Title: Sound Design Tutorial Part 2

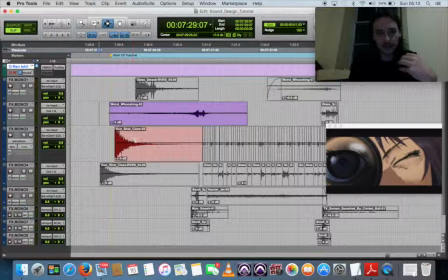4:09 That it's an instant attack, and that there's a kind of a slow release there. So if that works in reverse, if we unmute this gunshot here, you see that it just doesn't work where it is.
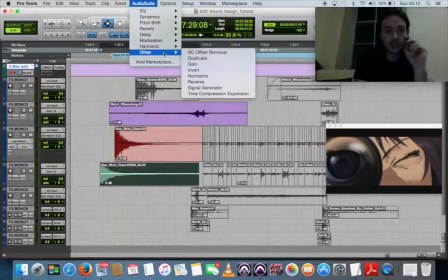4:26 But if we go up to Audio Suite and we reverse that sound,
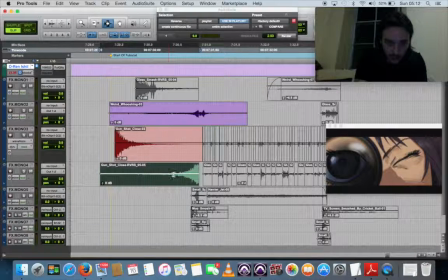4:32 you can see now that we've got that kind of slow attack, and then it builds up, and we've got an instant release time there. So if we listen to all these sounds together, you can hear that gunshot on its own has created that build-up.
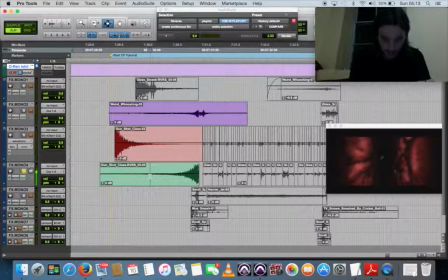4:50 That slow
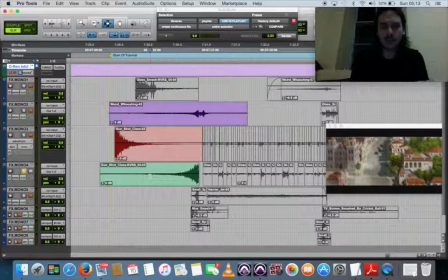4:54 kind of attack time can mimic the bullet traveling through the air.
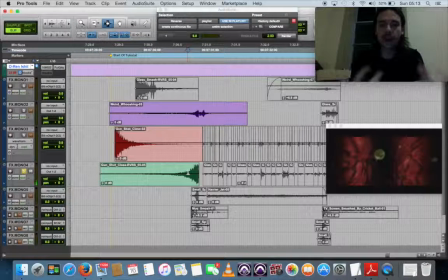5:02 and that kind of adds to the bullet hitting this guy's skull. But I don't think that it's finished just there. I think we can add a kind of different element. We can sweeten this sound a little bit. Now, as we can see up here, I'll just unmute this, is that we have another sound.
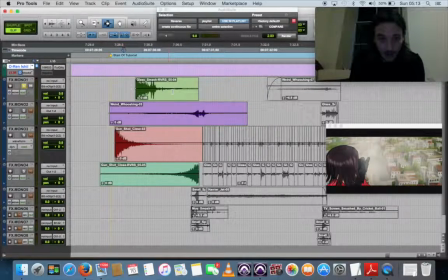5:22 It's the sound of glass breaking. And if we see that it kind of looks the same, that it's got a kind of a fast attack here and a kind of slower
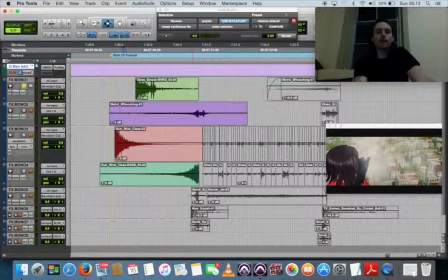5:38 release on the sound. So just by that, if we reverse this sound here,
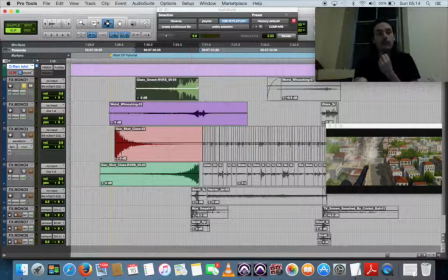5:44 we can see that we've got a little bit more of a slower attack time here, which is and just by the name, if anyone's heard glass in reverse, you're probably going to understand that we're going to be able to mimic that kind of tension build up as well,
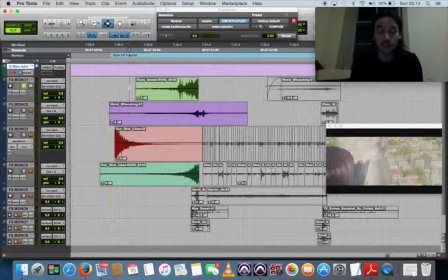6:01 because glass in reverse doesn't sound kind of like anything. It's not a naturally occurring sound. Let's listen to it on its own. So you can hear that it begins to build up around here, and then it kind of explodes, which is good, which is what we want.
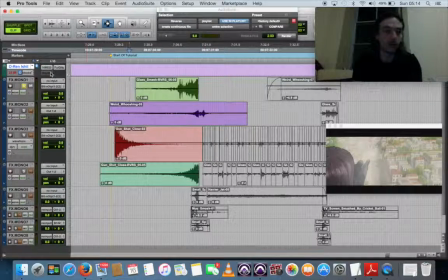6:20 We kind of want that aesthetic. So if we listen to all the sounds together, you can hear the bullet traveling through the air.
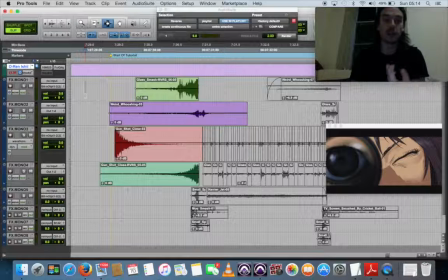6:31 You can hear that kind of tension build up. The viewer is going to be able to feel those sounds, but it's not finished yet.
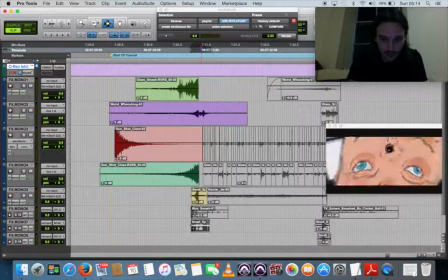6:39 So I've got these two sounds here are splashing sounds. So that I put them in there. They're pretty stock standard sounds. That's to kind of reflect the brain being wet. That when the bullet hits the guy's skull, that
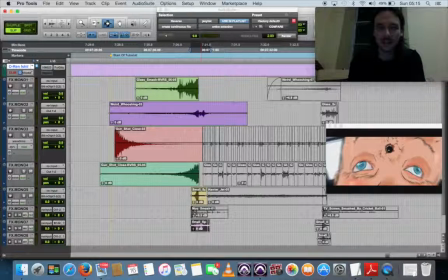6:57 it's going to mimic kind of a rock being thrown into water. So yeah, it's all suggestive. It's not kind of, it is what it is. We're kind of suggesting to the audience that that this is what's happening.
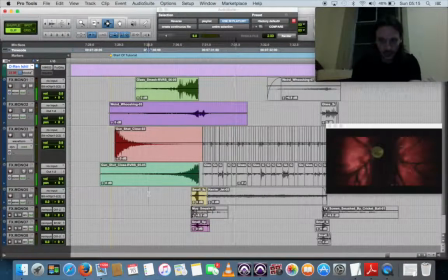7:16 So let's listen to those together. You can hear the splash adds an extra element to it.
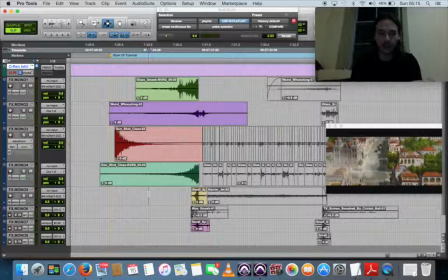7:24 It kind of sweetens the whole kind of tonal landscape of the clip. And lastly, at this,
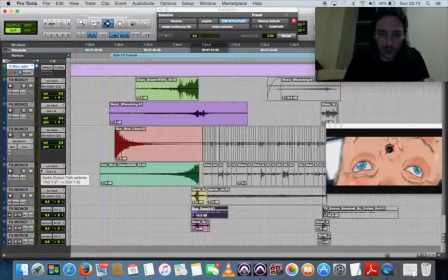7:36 we're going to need the sound of the bullet hitting the windshield, which is just pretty much just a mug being smashed. So I've raised the volume a little bit just so it stands out a little bit more. And that's pretty standard. Not too much needs to be spoken about this sound. So let's just have a listen to it all together.
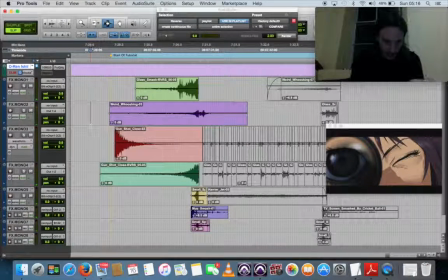7:58 Okay. So as we can see that there's a kind of technical and creative aspect going on here.